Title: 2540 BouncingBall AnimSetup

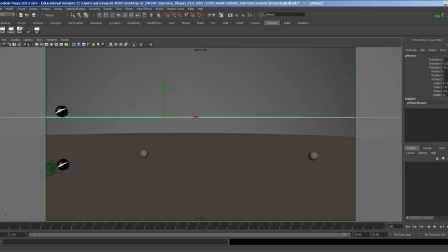(0:00)
All right, so we're going to do the bouncing ball assignment. The assignment for this is you're going to do 2 seconds of rolling. The ball is going to bounce, and then you're going to do 2 seconds of rolling at the end of it.
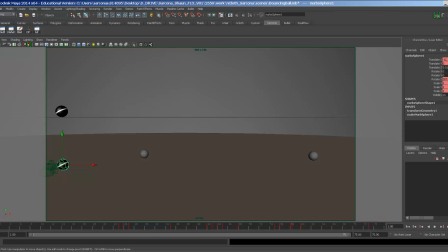(0:15)
Okay? So this is not set up correctly. This is just a quick little demo so I can show you the gist of this. I have my cameras. All right, so I just have, I've just duplicated it a few times and moved it around.
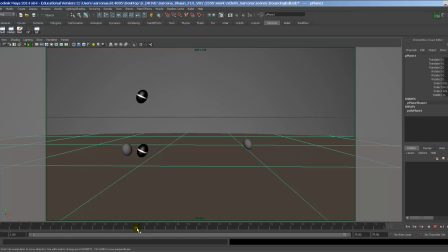(0:28)
Okay? So I have my rolling, my bounces, and then my rolling again. Okay? Now you're going to have at least 3 major bounces. So this is one major bounce here because it actually has some height to it. That's another major bounce.
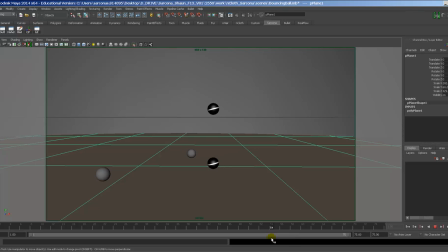(0:46)
And then this one, that little bounce at the end doesn't really count as a bounce because it's just kind of like the transition into the actual rolling stage of it. Okay? Now you can see that it rolls very nicely.
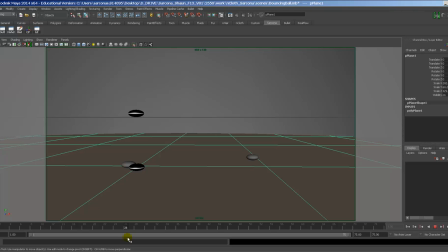(1:02)
It pancakes down because it's about to launch up into the air. It stretches out a bit. It flattens out a bit. Stretches out a bit. Flattens out a bit. Everything that we did the first 2 times we did the bouncing ball assignment is in there, plus a little bit of extra stuff that,
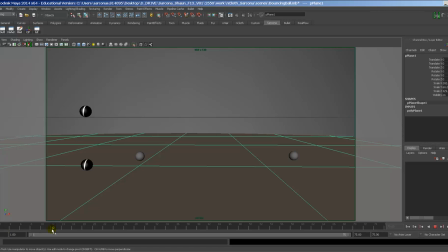(1:21)
little finessing things that we talked about. Okay? Now, one of the reasons I have several balls in here is to show a couple things off. Okay? So we're going to go to like an action type shot here like this, and I'm going to render this ball.
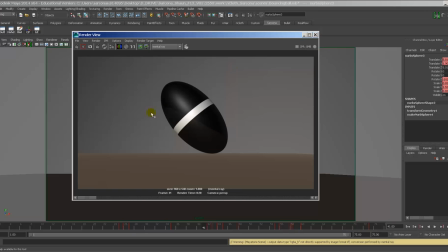(1:41)
Alright, it looks fantastic. You can see that there's a little texture on here, there's a little bit of reflection, fancy.
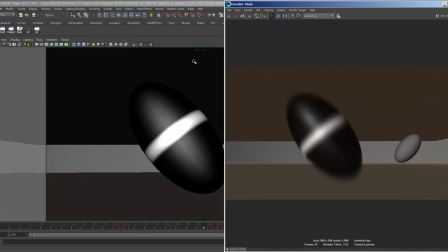(1:49)
Then I'm going to render the other ball, so I'm going to hit the little save button. Alright, so now here's the other ball, and you can see this one has what's called motion blur on it. It makes it look like it's actually moving. Here's the old one.
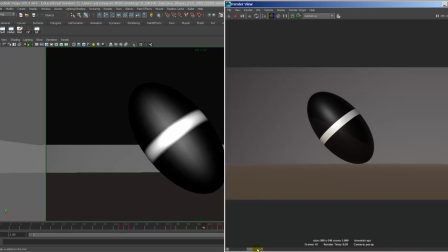(2:02)
It's moving, but we don't really see it on that frame. Here's the other one.
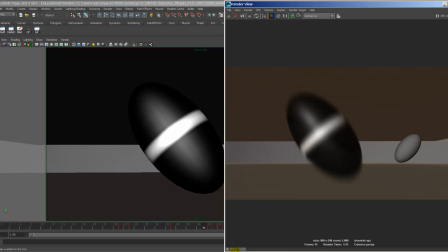(2:07)
It's moving, and it looks like it's actually moving. Okay, even though it's a still frame. Okay, here's another one in the background. It's just nothing really going on. All right, so motion blur is definitely going to be one of those things we want to add to this. Now, when I grade this, it's a little bit harder to grade with the motion blur, so you're going to turn in 2 movies.
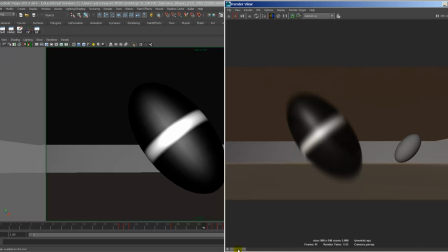(2:26)
One of them is with motion blur, and one is without motion blur. Okay, so you're basically rendering the same file twice with just different settings, right?
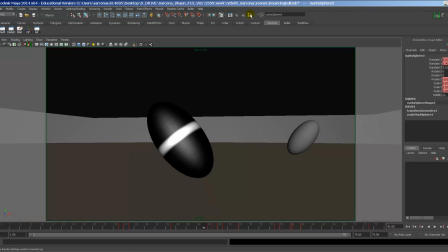(2:35)
So in your render settings, a little clapper up here,
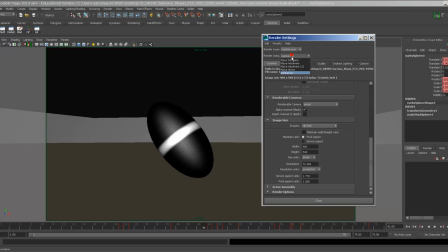(2:40)
we switch to Mental Ray, okay, because Mental Ray has a better motion blur renderer. For your own personal reference, typically I'm going to say most people don't render out motion blur outside,
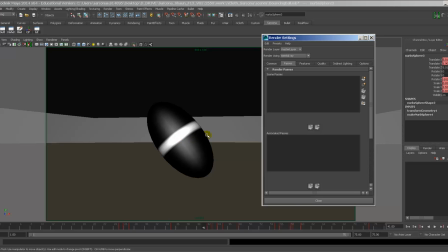(2:55)
like right in the program, because if you ever need to adjust it, you basically have to just re-render everything.
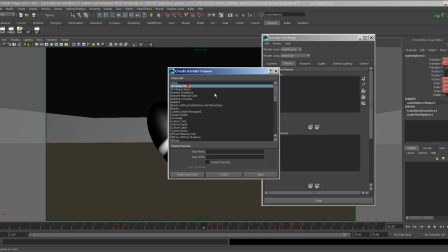(3:02)
So what people will typically do is render out either a 2D motion vector or a 3D motion vector, pass, and then they'll use this inside of a program like Nuke, where you can adjust the motion blur after the fact.
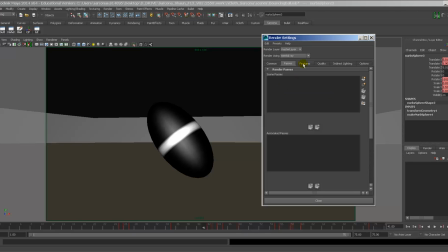(3:16)
Alright, so that's just a little tidbit to keep in mind. So under the Quality tab inside Mental Ray, I'm going to turn on, this is Unified Sampling, I'm going to turn on down here where it says motion blur. It's defaulted to off.
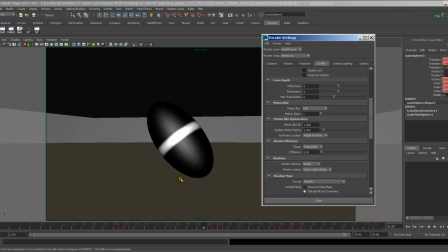(3:32)
I'm going to set it to full because we're deforming some of the vertices, so I want to make sure that I capture that. There's some other settings like motion steps 1, motion blur by, displace motion factor, middle of frame, trapezoid, whatever.
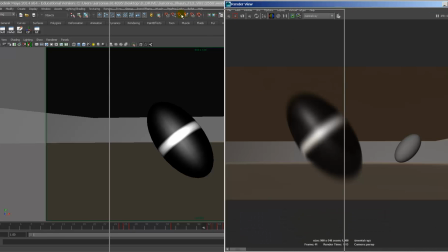(3:46)
Here's just a sample of the different results you can get with those different settings.
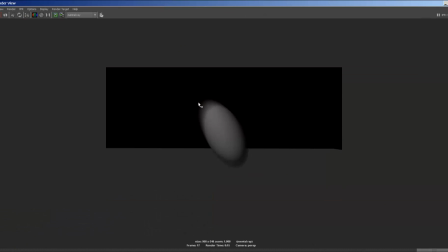(3:51)
I'm going to go back to the beginning. This is just some basic, like it's on right there. And then here it is with the, I believe I turned the trapezoid feature on inside the render settings.
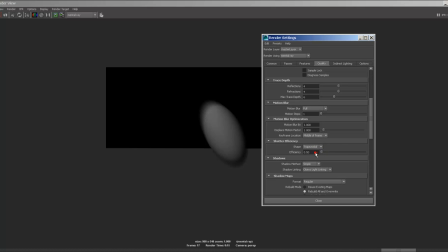(4:04)
This here was set to none box. I set it to trapezoid. It gives it just a different shape.